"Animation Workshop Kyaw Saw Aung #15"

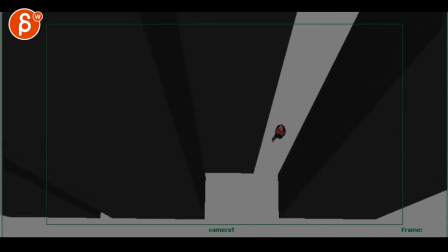(3:37)
right through there i will bring those legs legs together it's just a bit more elegant looking at his trajectory it seems like going you know going
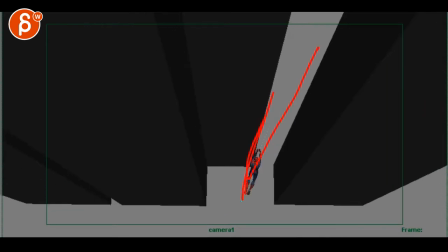(3:46)
this way but he's still kind of pointed this way i can't draw uh
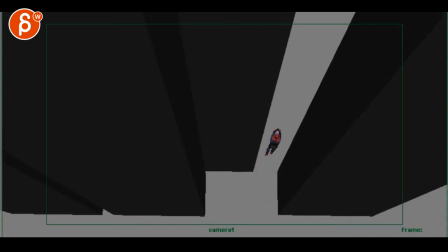(3:50)
looking at you know that line of the body here pointing this way but
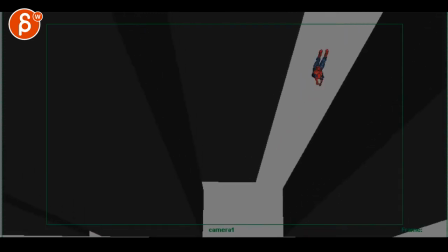(3:55)
still goes this way so really really need to align that towards that and it's especially visible through here so at this
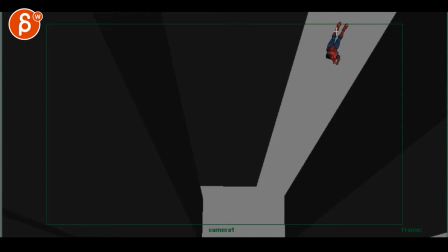(4:02)
point to me it seems like it's going this way but then we have the legs going this way instead of really going this way, but then the body is still pointed this way, as opposed to everything rotated over and straight going towards that direction.
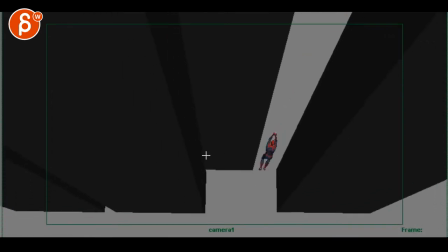(4:17)
So we'll still watch out for that part.
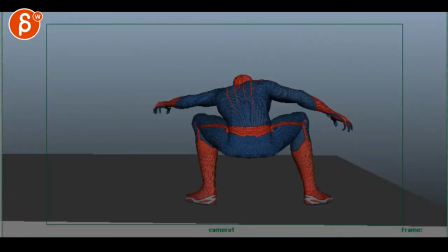(4:22)
This feels better in terms of direction. I wonder if we change something through here.
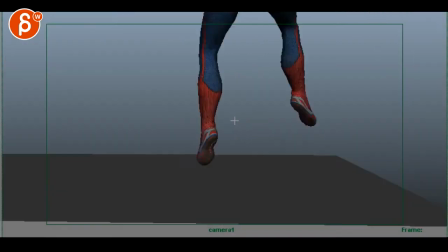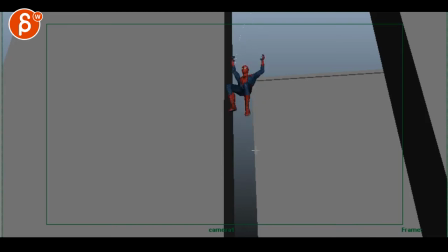(4:36)
There's a weird hiccup right through there-ish. as you go forward there's a little bit of a weird spacing right through there it feels like it just kind of goes forward just a bit too much but then here it accelerates a lot and your arc just flattens like it seems to go
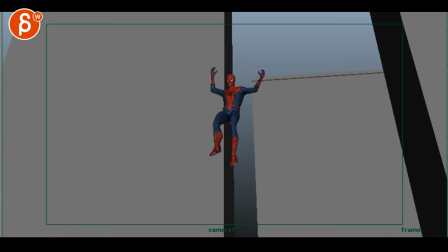(4:52)
as opposed to having a bit of a wider arc it's subtle and it's right at the cut but there's something right towards the end where it feels like it's just being pulled down arc wise and spacing wise
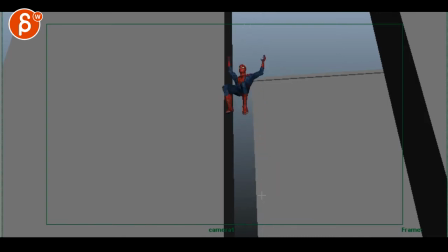(5:07)
and then something wobbly in this leg too going a bit left and right watch out it feels like it's pointed this way but then the foot is rotated tilted over this way as opposed to this way and
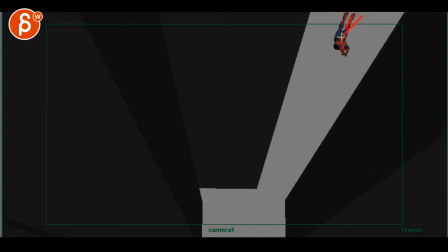(5:24)
even through here you could cheat even though it's like this and you'll be pointed this way body or this way you know the legs are slightly out i think just for
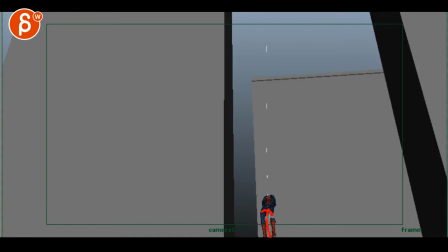(5:32)
contrast maximum contrast you can bring those legs a bit more together there might be some knee hip spacing you know left but the legs here at the bottom could definitely be closer together so that when you bring them out here it will have maximum contrast
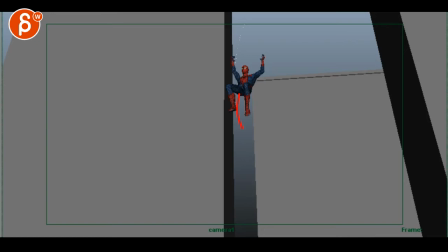(5:48)
right now it has that feel still of there's space here and then there's space here and even though there's a bit more here it just feels a bit too like there's not much going on in terms of pose changes and
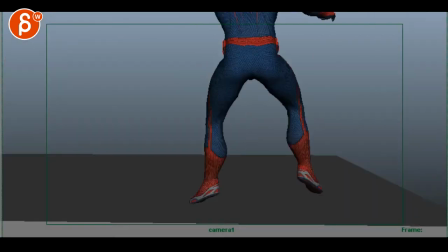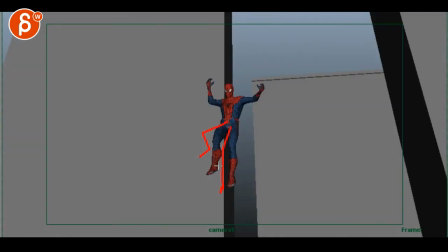(6:08)
you could potentially also keep that one leg up a bit higher again just to kind of push that posing a bit this light arc in the in the body and then you can always you know bring one higher one a bit lower just a bit might be exaggerating but then you end up
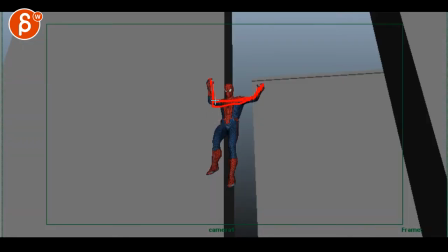(6:26)
being besides the forearm is pretty twinned let's
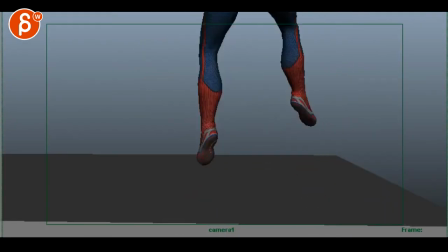(6:34)
see so you're saying you animated the needs when and he compressed also his feet uh
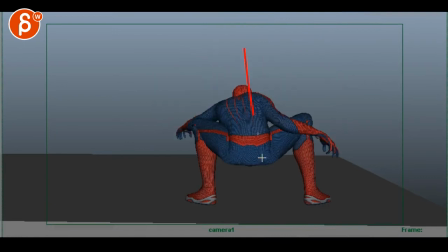(6:47)
and again i hate to be so super picky but there are couple things still as you push down here to me it feels like as this goes down you know there's more mass going in so the knees need to go out so yes there's an overall feel of outwards rotation which to me would mean that the feet go actually out this way you have a rotation in
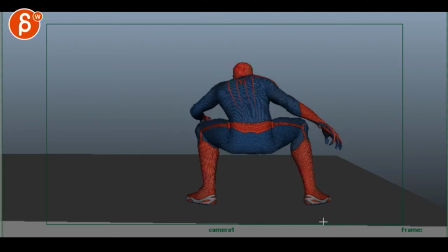(7:10)
right through there i would actually go out this way and then ease in a bit more over two or two
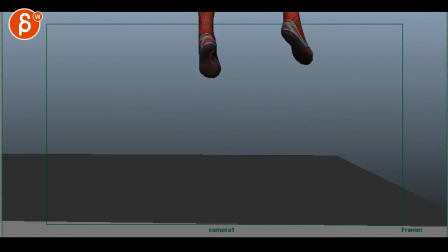(7:15)
frames or so it's a bit sharp right now how the feet go in and to me they should go the other way
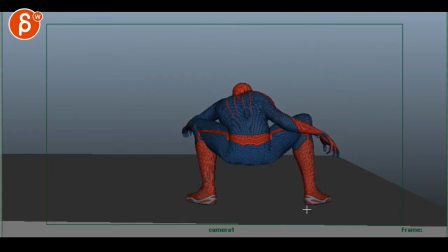(7:26)
and this guy still has that and it feels like that changed a bit it got harsher like as this arm comes down it's cool but once you hit this point here of that arm it just kind of stays put and especially that wrist this feels like it has changed where that wrist doesn't
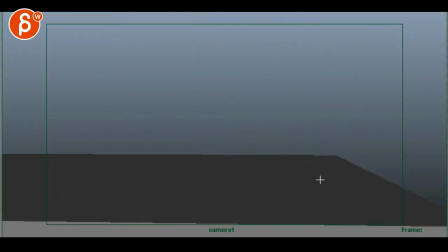(7:44)
change rotation at all so you have you
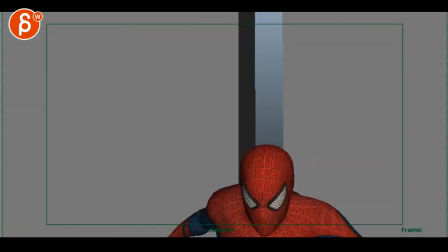(7:50)
know the arm could still be lower but if a change in the wrist not that bent but it's just the impact that i think you have more last time and
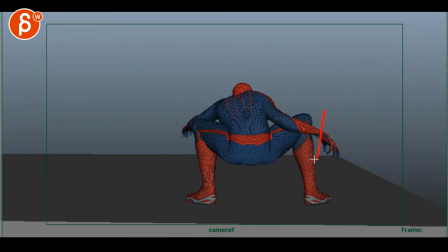(7:58)
now it feels like it turned into an ik arm even more over after this that wrist just doesn't change i would probably take that pinky move over just a bit more it's a nicer
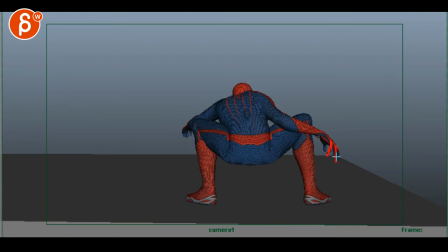(8:12)
hand pose than before but it feels a bit too complicated visually i think you can simplify that just a bit more
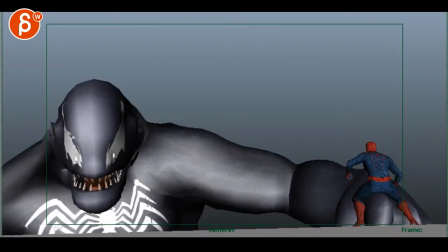(8:23)
I think that should be fine here
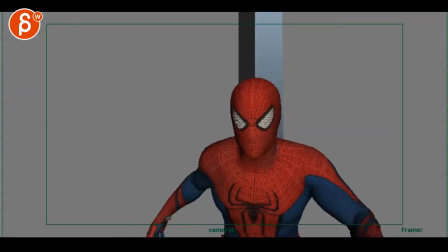(8:27)
so short if you're looking at it in the cut I think it's fine
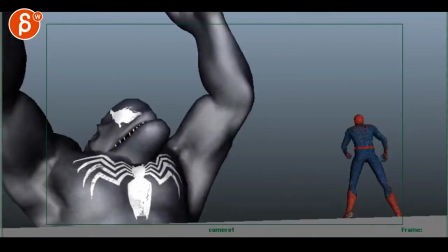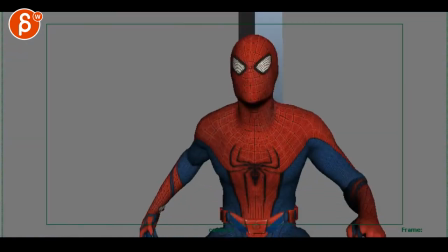that'd be super picky you can see here how that wrist stays locked and the rest of the elbow starts to the arm straightens, there's movement in the elbow but it doesn't affect the rotation of the wrist at all,
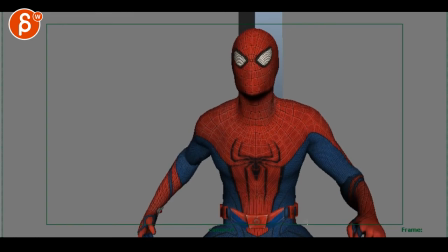(8:54)
I know this is at the very end but that's why you're paying me so I can point things out it's got to be very careful about ik arms this gives it that locked feel whereas this one feels definitely better
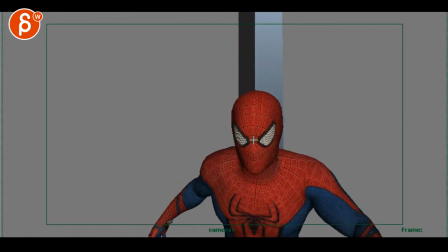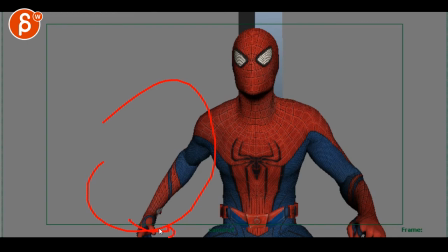(9:13)
and you might argue you could have a little bit more rotation of the wrist over this way right now it feels like that wrist and the arm just kind of one piece and you could have a slight change a little bit rotation over this way so we see more the top of the hand just so we have a nicer silhouette with the thumb and the hands there
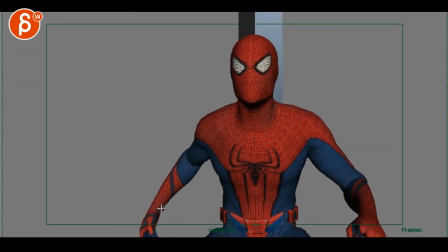(9:30)
gives a little bit of a change again super picky but that's why you are sending me this
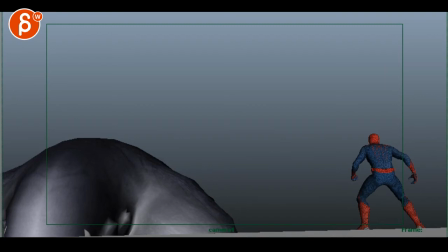(9:36)
i pushed venom's poses and changed his timing and worked on spidey's jump
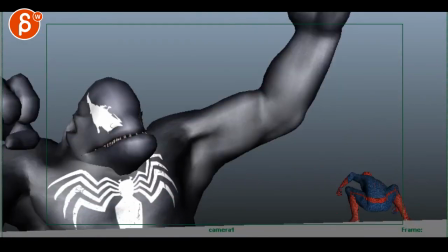(9:39)
same with spidey that's cool and
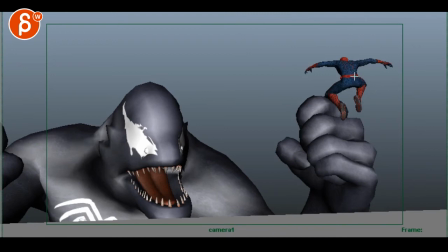(9:48)
i wonder at this point you can bring him in a bit more and then they can go back out and do what you have that's
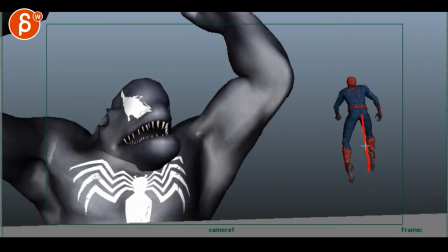(9:56)
good you have a full extension then they come in and then you almost feel like well they would still have to come in a bit and again it
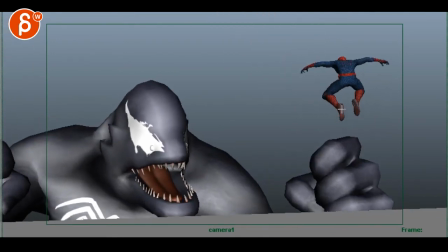(10:04)
will make for greater contrast but then there's a bit of a sticky feel like you're going up pretty fast and after that
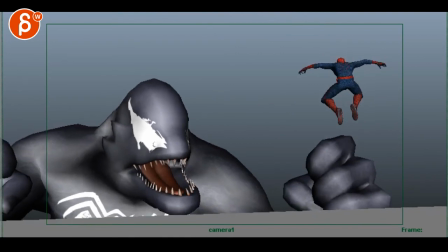(10:10)
you hit this upper line here and it kind of sticks in the air this in real time so
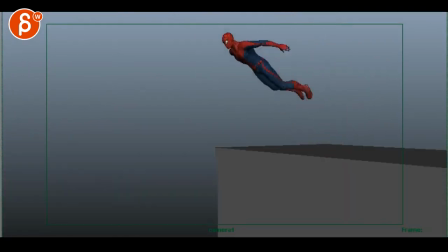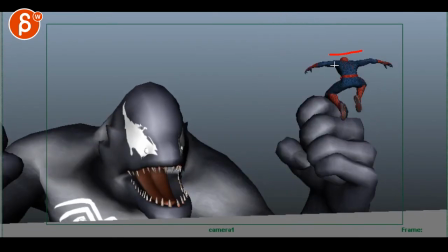(10:23)
overall much better definitely more dynamic but again you can bring you know one arm is maybe more bent one is a bit straighter just for um less twinning this gets a bit too similar you can potentially even push this one a bit more and this one a bit lower a bit further in
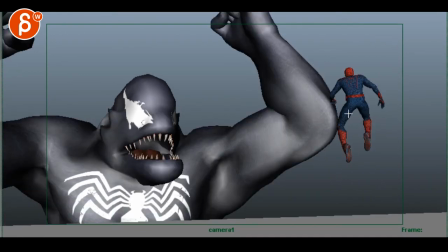(10:41)
just kind of pushing the posing just a little bit more but there's something in the timing where it feels like you're going up and then it's kind of it's
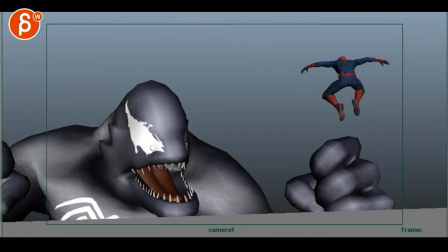(10:48)
kind of the feel it kind of flattens out and starts to stick towards the end and
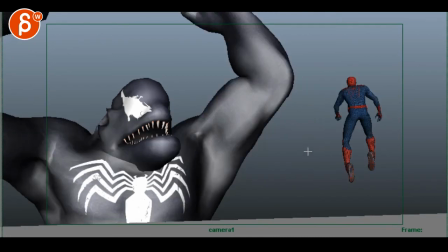(10:55)
super picky that edge of that arm is right where the knee is and that arm and it's here and here as well forming it some unfortunate of
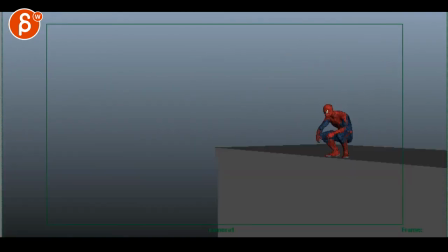(11:03)
tangents and even through there there's just a weird feel i know this is especially frame by frame but there's just something about this where you could
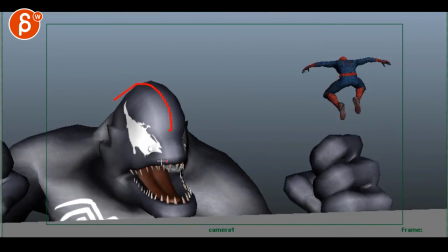(11:11)
you know and you can easily cheat venom and bring him further back so that the head is maybe
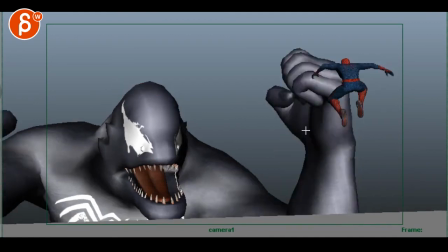(11:18)
here and then you can bring that wrist a bit over here i don't think you really need to overlap this much
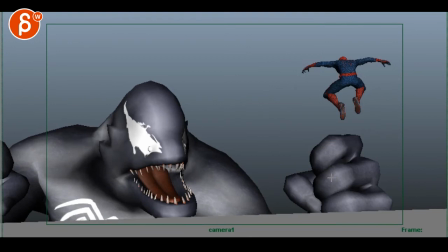(11:25)
definitely makes it more dangerous because then the wrist ends up right where spidey was
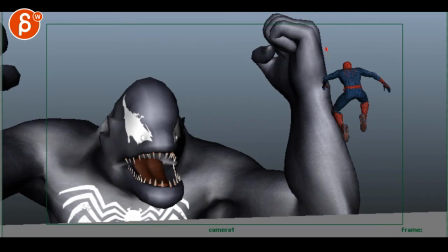(11:32)
or I guess what you could do maybe you bring that wrist just over you might as well overlap more